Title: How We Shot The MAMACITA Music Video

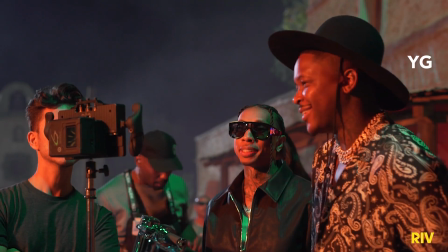0s
today we are breaking down the Tyga MAMACITA music video featuring YG, Danny Trejo, and the legendary Carlos Santana.
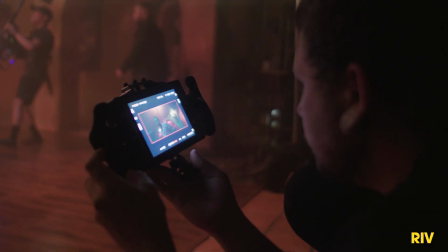8s
Now, this is probably one of the biggest music videos I've ever shot, and like other videos, we ran into some obstacles. But as filmmakers, we are problem solvers, and no matter what, we get things done. Now, grab your popcorn, your jewel pods, whatever it is you may need, get comfortable, and let's get to it. I think we got it. All right. The first thing we want to talk about is the telephone scene.
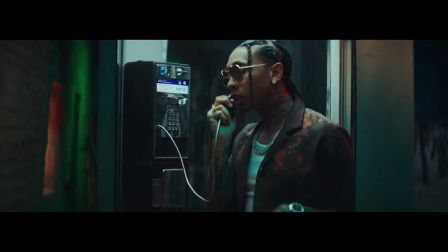31s
So this scene is really important for a few reasons. First, we had a reference that we were trying to capture, which was From Dusk Till Dawn. So we needed to create a few looks to this film that could be replicated throughout. And the first light I actually put up was a 12K HMI. Now this is going to be replicated. Now, the first light I put up when we were actually on set was a 12K HMI.
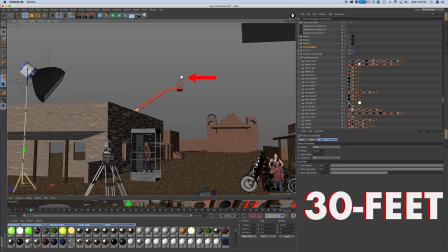55s
This is going to be really high up on a condor at about 30 feet. Now the reason I put it this far up is because it's replicating moonlight.
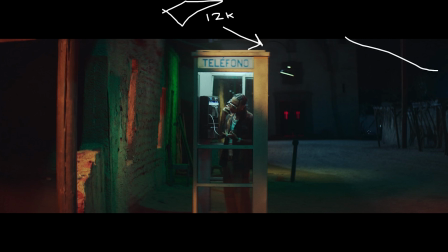63s
So what the moonlight is doing in this scene is it's going to be lighting up the road and giving us a little bit more detail in our background, raising those shadows and the ambience of the scene. Now that we have our moonlight, we want to bring in a contrasting color. We wanted to use a street light. So what we did was we took a sky panel S60 and we put it up at a 45-degree angle, probably about 10 feet in the air.
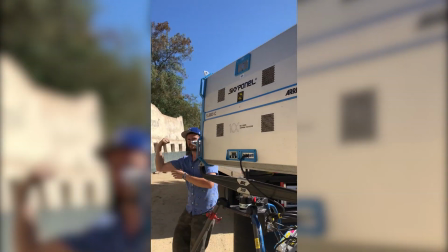85s Busting out the big guns. Woo! S360. Oh, not you.
And what that's doing is it's going to rake across our scene. We don't want it to rake across and blow everything out.
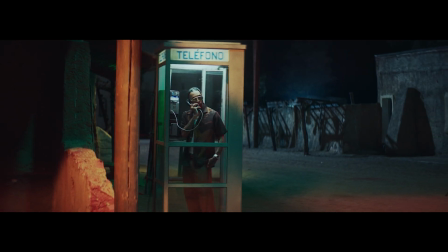97s
Instead of using a flag or a floppy,
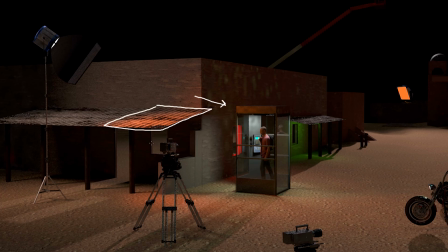99s
what I did was I used the roof of the building next to us to cut the light so that we only get this small triangle of light on the telephone booth. So the next thing I did was we want to go ahead and give our talent a key light. In this case, the telephone booth had a light built into the top of it.
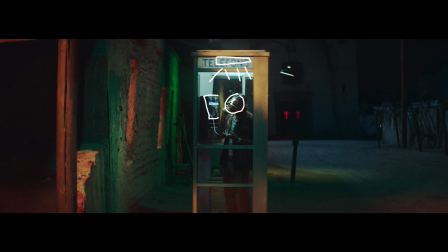115s
So I had my gaffer go ahead and replace the bulbs with the color temperature we wanted, dim it down a little bit just to get the right exposure on their face. Now, like I said, creating a world where we have rules of this kind of lighting, we needed to add some green. Green's gonna also be used throughout the film. We added an stereopixel tube under this little awning that's going to be splashing down on the wall.
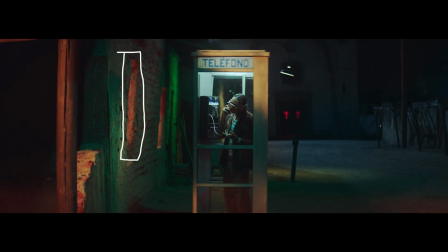134s
Simple as that. Inside these little windows on the left of the wall, if we didn't light these, this wall would be extremely flat. So we added a couple of stereopixel tubes. What those are doing is they're giving us a glow from outside those windows and making that wall a little bit more interesting.
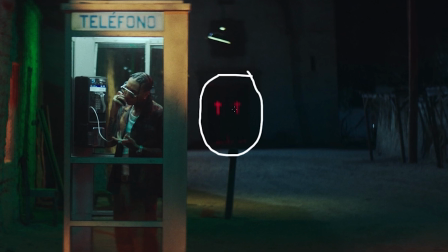148s
We used a sky panel S60 to push through the crosses. Now these crosses are so dope. They are actually made of glass and they're right in the perfect spot on that window so we could see them in our frame. We just shined that S60 through there, set it to red, and it was good to go. Let's move on to the next setup. Where the is my coffee? Seriously. Oh. Let's cut inside the bar. Inside the bar was insane. When we first started, this bar was completely empty. I think the only thing that was actually in the bar was the bar top.
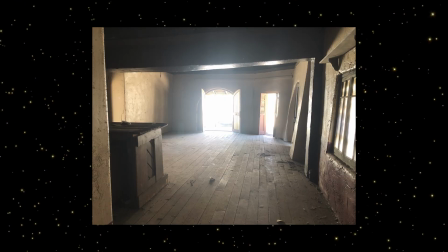180s
I got together with the art department and we talked about what we could add to
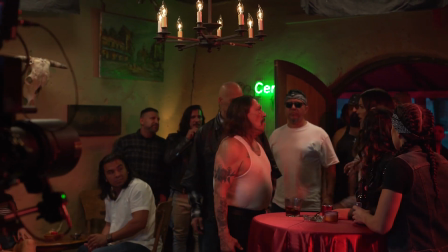185s
this bar to start lighting it without adding any keys or fills or anything yet.
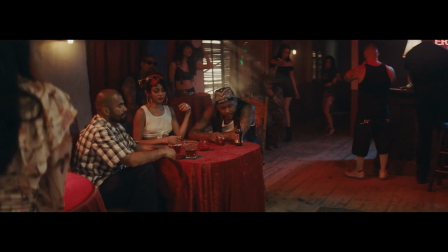190s
Now keep in mind guys, practicals with normal colored light is really important because it kind of grounds the entire scene.
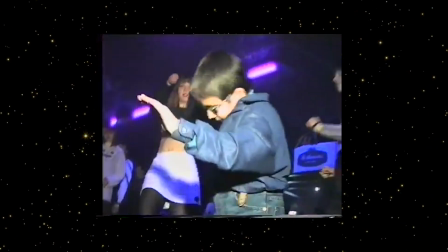196s
If it was just all crazy colored lights, it would get really muddy and things would start to not really make sense.
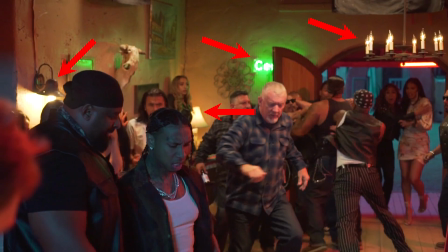201s
Keep in mind this is an actual bar and these are actual people, so we want to add some normal lights to make sure people don't get lost in some kind of crazy world. The first thing I had them do, and I wanted to make sure that they had, were sconces on the walls. Especially for this type of city, I feel like there would definitely be sconces, and inside those sconces we wanted to add those old Edison style bulbs.
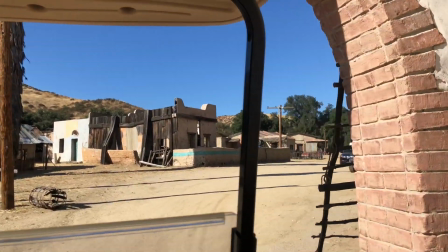224s
Since this city looks pretty old, we are going to add that to increase the production value of the scene. Neon. Neon comes in when we talk about From Dusk Till Dawn.
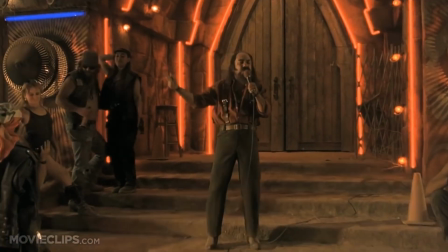235s At the titty twister, we got white pussy, black pussy, Spanish pussy, we got smelly pussy.
They have a lot of neon and red rope lights, so we needed to bring in the neon to bring the director's vision to this music video.
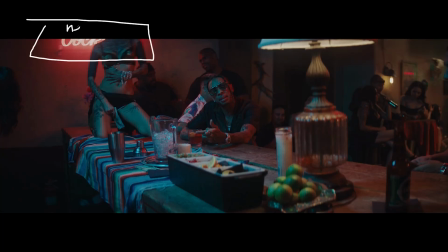251s
Here on the left-hand side, we have a cocktails neon sign. That's going to give us a lot of push.
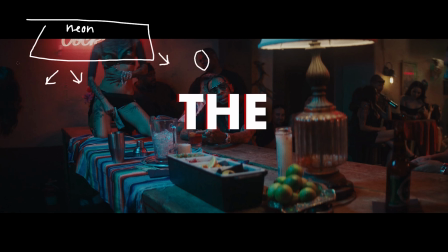256s
Since it's so big and it's red, it's going to allow me to set the tone of the bar and give us a red push onto all of our talent.
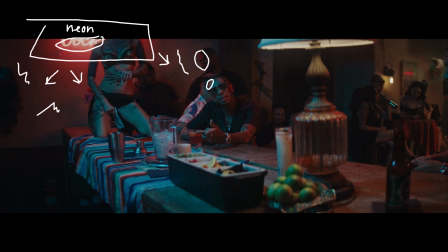263s
It's going to kind of fill in everything from that side, brings that bar texture to the scene. I had to add a key light to Tyga here, which is obviously the most important thing. If he's not lit right, then the whole scene goes in the can and I'm in trouble.
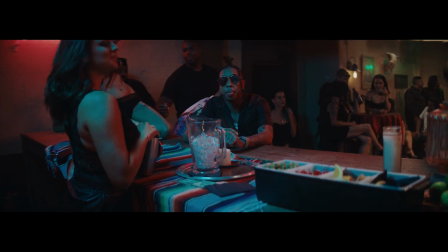277s
So keying him, I wanted to add a complementary or contrasting color.
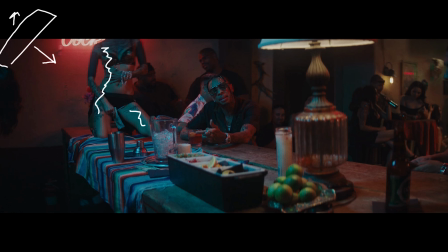282s
So the next light after that, we are going to use a teal or blue sky panel coming from the left-hand side. I wanted to give him some kind of rim or kind of side light kicker to also complement that.
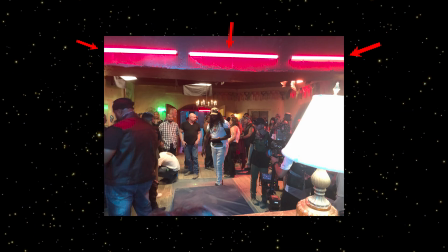295s
What we did was we put 3 Astera pixel tubes along a rafter on the top of the bar.
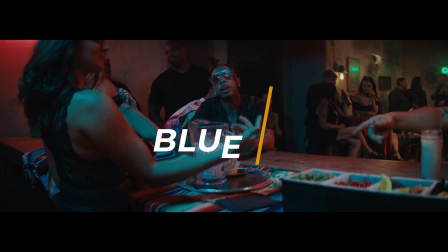300s
The ceiling things that go across the ceiling, you know what I'm talking about. So the split of blue and red is going to play a lot in this bar scene in general.
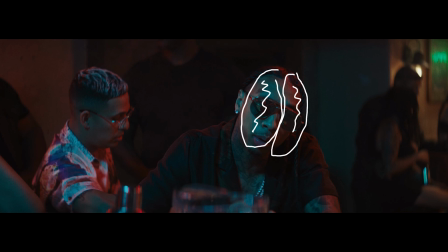307s
As you can see, it's blue on one side, red on the other side of Tyga. It's also blue on one side, red on the other side of our model that's on the bar.
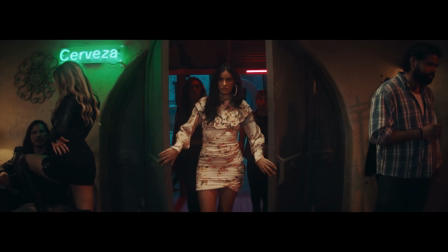314s
Boom! First time we see our leading lady. She busts through the doors, followed by a couple of her friends.
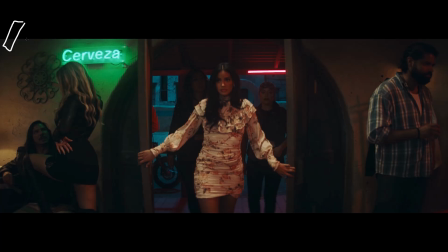320s
She had to look beautiful. So we made sure that that key light, that light matte 2L, was very soft. That's just going to wrap around into the shadows and give us a really nice fall off. Once again, we have the Astera pixel tubes outside and the moonlight carries over from the previous shot.
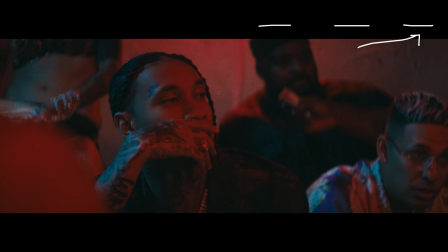336s
Now we cut back to Tyga after we've seen the leading lady for the first time. I don't want to spend too much time on this shot, but I just want to show you that once he spins around, that his backlight now becomes his key light and his key light now becomes his backlight. Now, this is my favorite shot from the music video. It is the master performance outside the bar, and we're probably seeing the most stuff in our entire frame here than we've seen in the entire video. So let me give you a little rundown. The set was extremely huge. We had 3 600 amp generators, 3 condors. We had 2 18K lights, we had a 12K light, we had a Sky Panel S360, 6 Sky Panel S60s, and we had a full 5-ton grip and electric truck that had a bunch of tungstens and everything grip you can imagine.
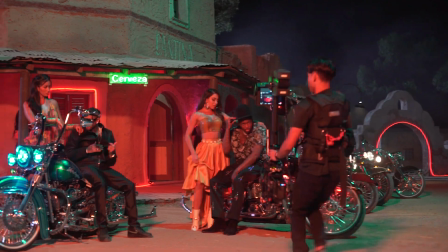378s
Getting into this, the first thing I wanted to add was the overhead fill light. So this is an 18K with a peacock gel.
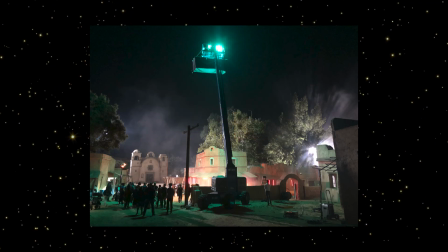385s
It's going to be about 30 feet high on a condor, and it's shooting down through a 12 by magic cloth.
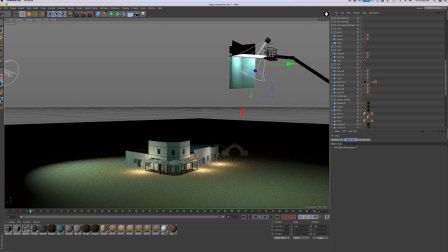391s
And we put a duvetine skirt around that so it didn't spread too far and blow out some of the objects in frame.
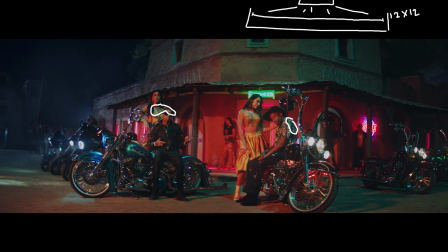396s
It is going to spread an even teal color throughout the frame. It's going to give us some hits of color on the bikes, and it's going to give us just a nice soft fill on the front of the bar. The next thing we did is we had another 18K deep in the background. Full blast, straight into those trees, backlighting our set. Now let's talk about the Astera pixel tubes that are outside the bar.
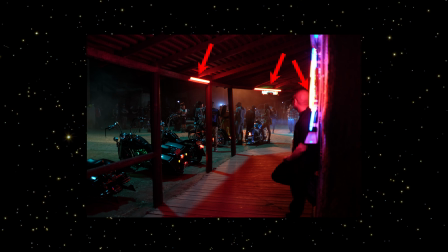418s
Once again, we had 3 of them up underneath the awning of the bar, and that's giving us that red push.
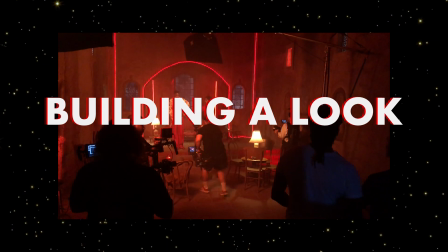423s
Remember guys, in cinematography, we're building a look and sticking to that look so that it is continuous throughout the entire film. Don't forget that. That is your job. Now moving on, we finally have our key light to this scene, which is going to be a Sky Panel S60 that's going to be set to a sodium vapor feel.
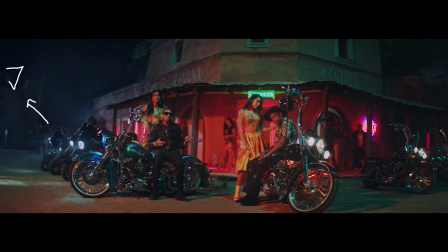440s
That's the same color we had at the phone booth. We want to make sure that continues on here. That's going to be up at a 45-degree angle, keying our talent and the girls in the foreground. And as you can see, that light is cutting off, causing a shadow on the bar. So that actually makes sense that that light is high up in the air like a street light.
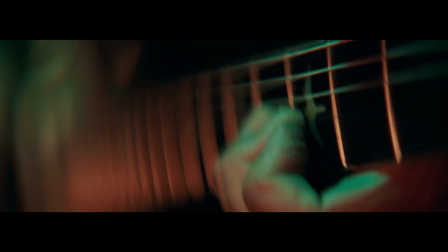456s
So Santana's solo shot. Santana is sick, and when we started out on this music video journey, I didn't even know he was going to be in the film. After we shot our first 2 days, I got hit up and they said, yo, we're adding Santana to this song. He's gonna be playing the guitar. And I was like, holy shit, let's go. So we went to Vegas and we shot his scene.
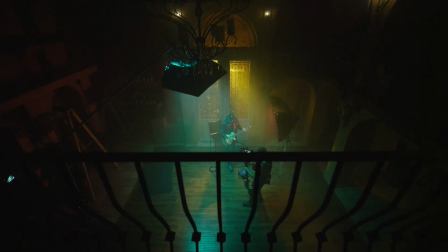475s
Since we shot this at a different date, first thing we did here is we wanted to key him with that same kind of teal color we used in the Mexican city before.
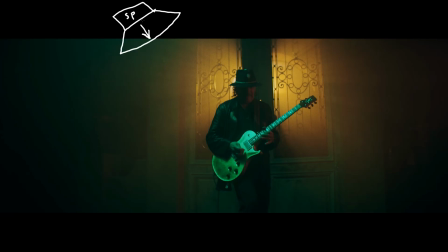483s
The first thing we use is a Sky Panel S60. It's going to be in a softbox with the grid. It's going to be coming down at a 45-degree angle to give him that kind of moonlight feel from before.